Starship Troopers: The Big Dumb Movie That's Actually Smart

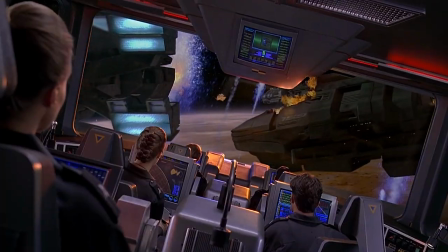(4:20)
However, given the already high budget and special effects of its time, not having the mobile infantry in power armor was probably likely a practical choice and is totally understandable.
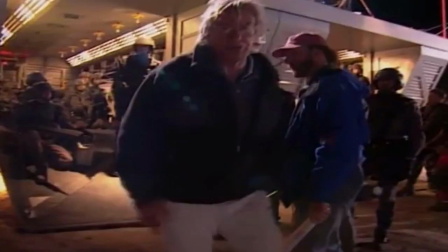(4:29)
Now, we can't really get into the story of the film without talking about how the story is told. Verhoeven and the film's screenwriter, Ed Neumeier, set out to make a film that went against the book, which, as we confirmed earlier, totally sucked and was boring.
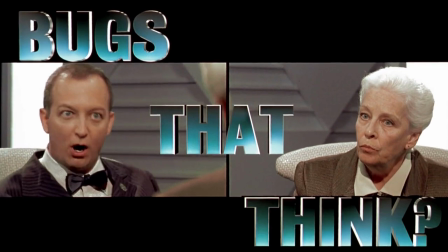(4:41)
As most people know today, Verhoeven's Starship Troopers is satirical, but this wasn't his first rodeo.
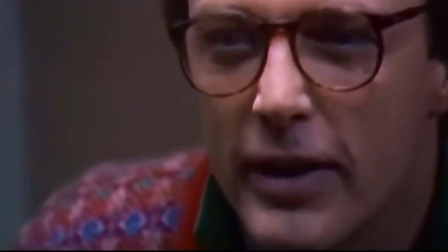(4:46)
Verhoeven and Neumeier had worked together on Verhoeven's first Hollywood film, RoboCop. RoboCop was very much a critique of certain American trends and social issues in the 1980s,
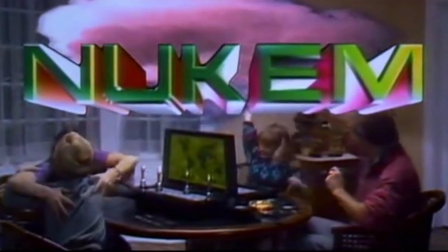(4:55)
but what's relevant here is a technique Verhoeven used to supplement his world-building and satirize hypercapitalism.
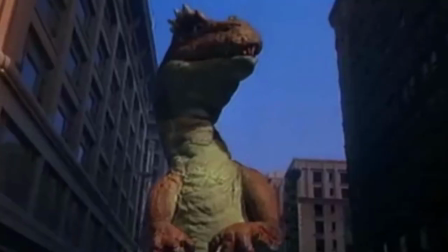(5:00)
At several points in the film,
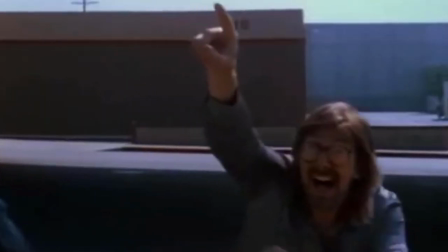(5:02)
Verhoeven plays fourth-wall-breaking advertisements that gave the viewer a better idea of what it feels like to be in RoboCop's near-future universe. Big is back, because bigger is better.
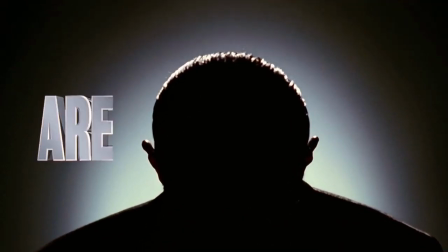(5:13) 6000 SUX, an American tradition.
Verhoeven would return to this technique in Starship Troopers, but here it plays an enhanced role.
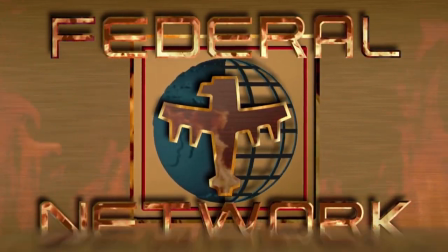(5:21)
For one thing, Starship Troopers takes place much further in the future, so world building becomes more important.
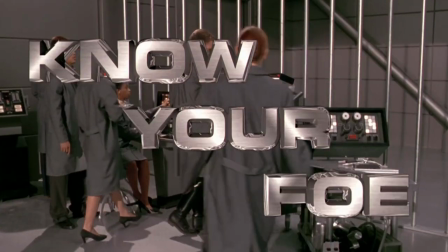(5:26)
What is more, Starship Troopers' fourth wall-breaking scenes are designed to feel interactive as the viewer clicks to learn more about the topics being featured.
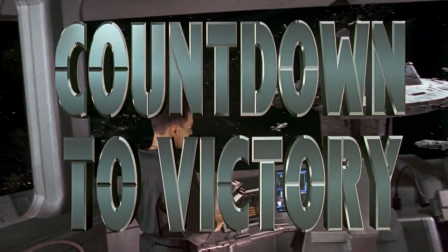(5:34)
This sets these scenes apart from later films that use the sci-fi trope of news footage montages to set up their world.
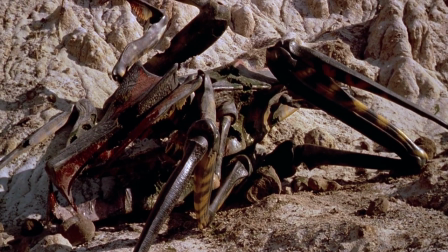(5:40)
Lastly, these scene transitions play a bigger role in Starship Troopers compared to RoboCop, because war propaganda is a major theme of the film.
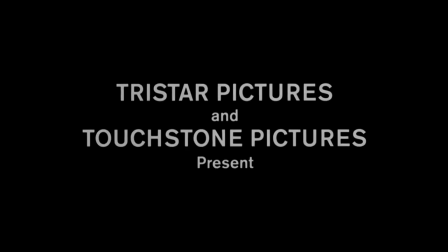(5:47)
What about the fascism? Yes, we'll get to that later. One of the things you notice right away about Starship Troopers is the quiet, minimalist opening title.
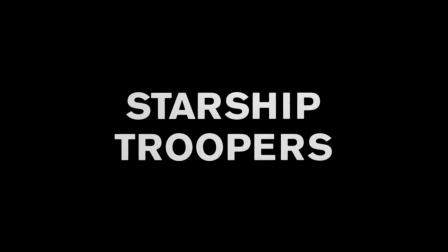(5:55)
I don't know why, I just love that.
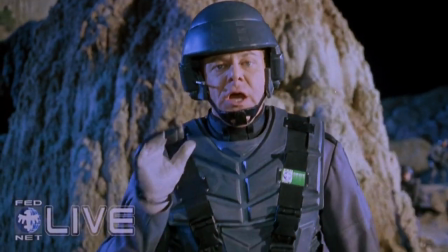(5:57)
Right after that, you're pulled into one of these propaganda broadcasts, which transitions into an in media res scene where the Federation military is attacking the bug's home planet.
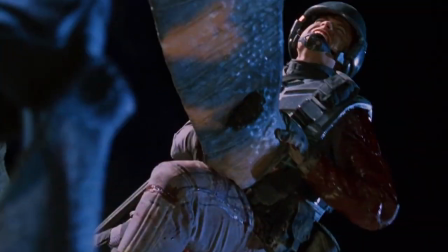(6:05)
One unique thing to note here is that the film actually begins with its protagonist seemingly being killed.
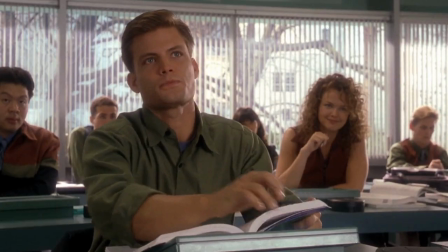(6:10)
Then the film rewinds and we see Johnny and his friends in their last year of high school.
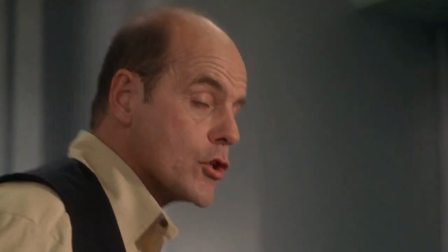(6:14)
We get a brief scene of a class discussion in which Johnny is asked to define the difference between a citizen and a non-citizen, or civilian.
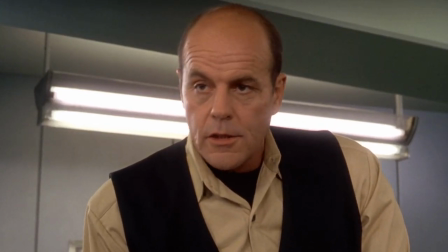(6:21)
And we learn the basic philosophy of the Federation society, which is laid out by his teacher, Mr. Ratchak.
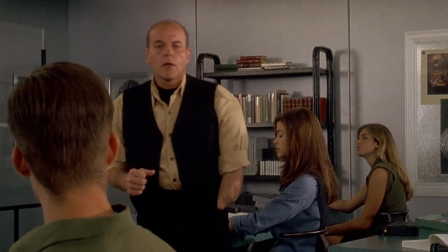(6:26)
We don't get a lot of details here other than how democracy was seen as a failure and military veterans supposedly saved society from chaos and ruin.
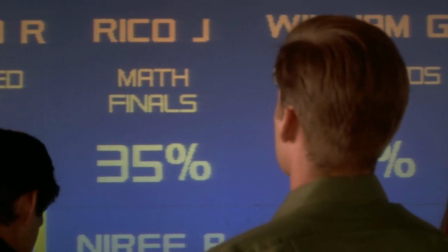(6:33)
Johnny wants to go into the Starfleet like his girlfriend, Carmen Ibanez, but his aptitude isn't quite up to par.
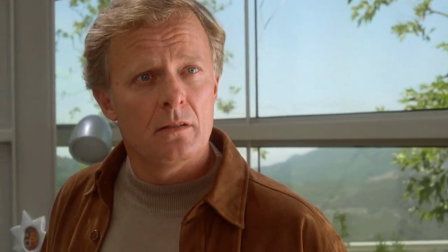(6:39)
Still set on attaining full citizenship, even against the wishes of his father, Johnny decides to join the mobile infantry, basically the grunts.
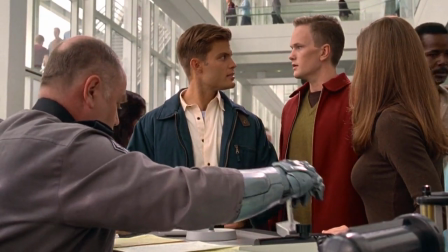(6:46)
Meanwhile, Doogie Howser, Carl, manages to get into something called Games and Theory.
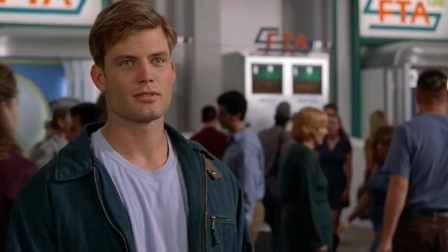(6:51)
Johnny is separated from his girl, but is joined at basic training by his other hot friend, Dizzy Flores.
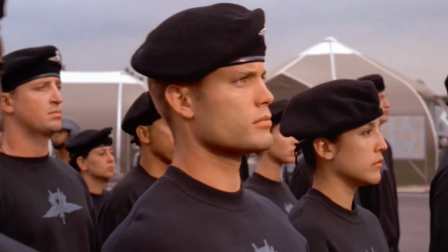(6:56)
Now, the mobile infantry training scenes are very important, so we have to spend some time talking about them.
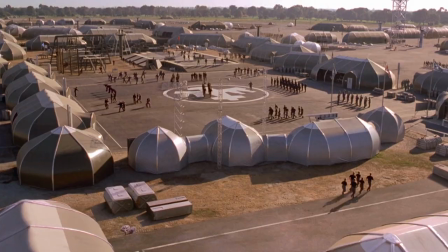(7:01)
First, there's the training camp set. For a 90s sci-fi film, it looks fine, but later we learn that there's a live firing range essentially in the middle of the camp, which is absolutely ridiculous.
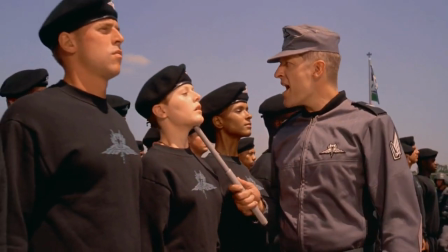(7:10)
Although ridiculous might have been what Verhoeven was going for, because right away we see how insanely brutal the training is when Johnny's drill sergeant,
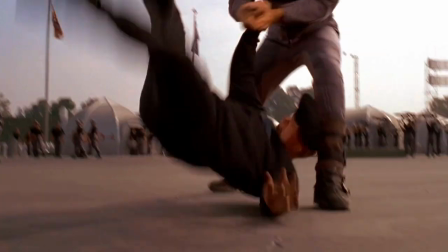(7:18)
Zim, played by Clancy Brown, literally breaks a recruit's arm and chokes out Dizzy.
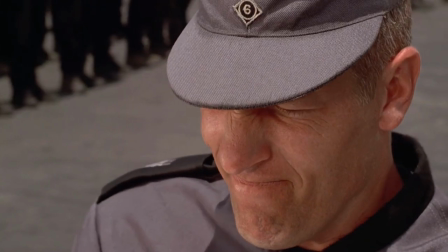(7:23)
Later, Zim impales a recruit's hand with a throwing knife.
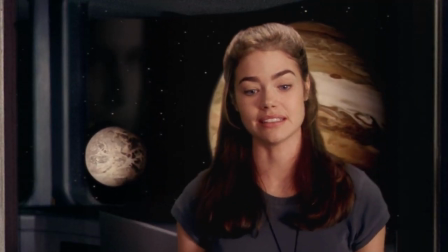(7:26)
Unfortunately, Johnny's heart is broken when Carmen informs him that she's been sleeping with his best friend Mark from upstairs.
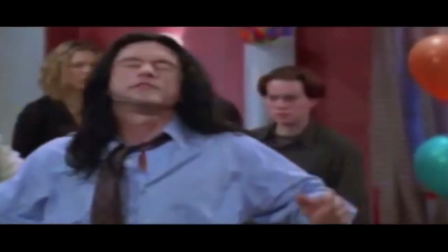(7:32) Everybody betrayed me. I fed up with this world.
Oh wait, no, sorry, that's the wrong Johnny.
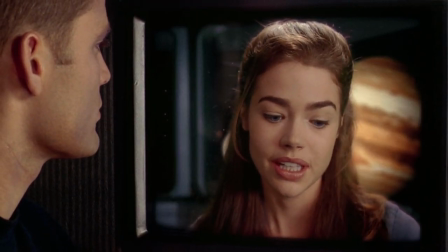(7:36)
This Johnny's heart is broken when Carmen tells him that their long-distance interplanetary relationship isn't gonna work.
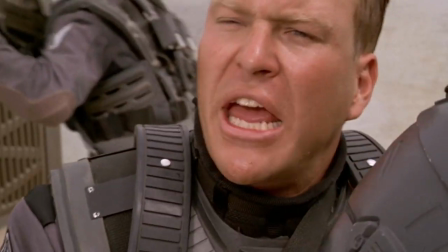(7:42)
Johnny excels in training and is made squad leader, but he makes a mistake during a live-fire exercise and gets one of his squad mates killed.
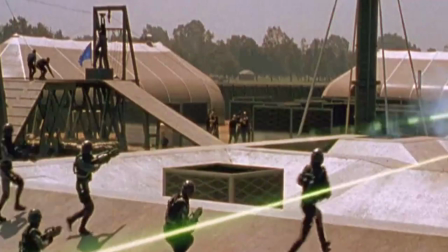(7:48)
Yeah, that's right, one of his squad mates and not, say, anyone behind the range or in one of these towers.
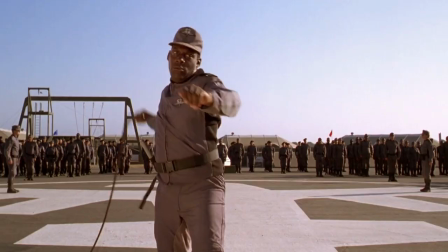(7:54)
After being punished by flogging for his infraction, Johnny decides he isn't cut out for service and begins to leave.
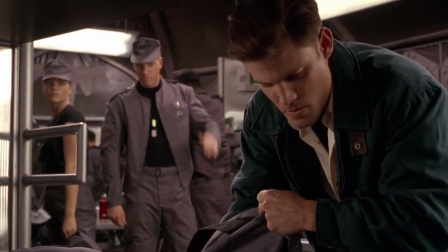(8:00)
But then disaster strikes when a meteor sent by the bugs wipes out Johnny's hometown of Buenos Aires.
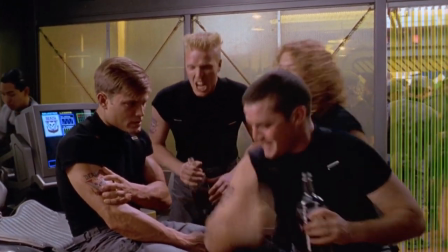(8:06)
The Federation declares total war and Johnny takes back his resignation and joins his friends for a major attack on the bugs' home planet, Clendathu.
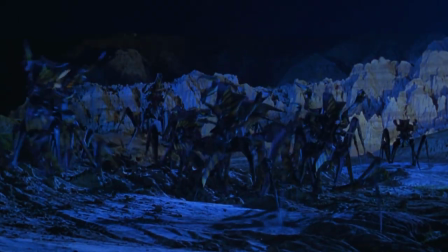(8:13)
We get back to where we started at the beginning of the film and we continue on with the war from there. It's hard for me to judge exactly how I felt about the movie the first time I saw it.
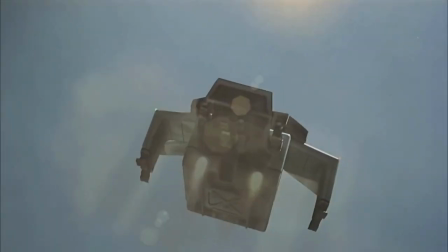(8:22)
I should point out that I rented it about a year or two after it came out. What I do remember is I didn't really like it too much back then.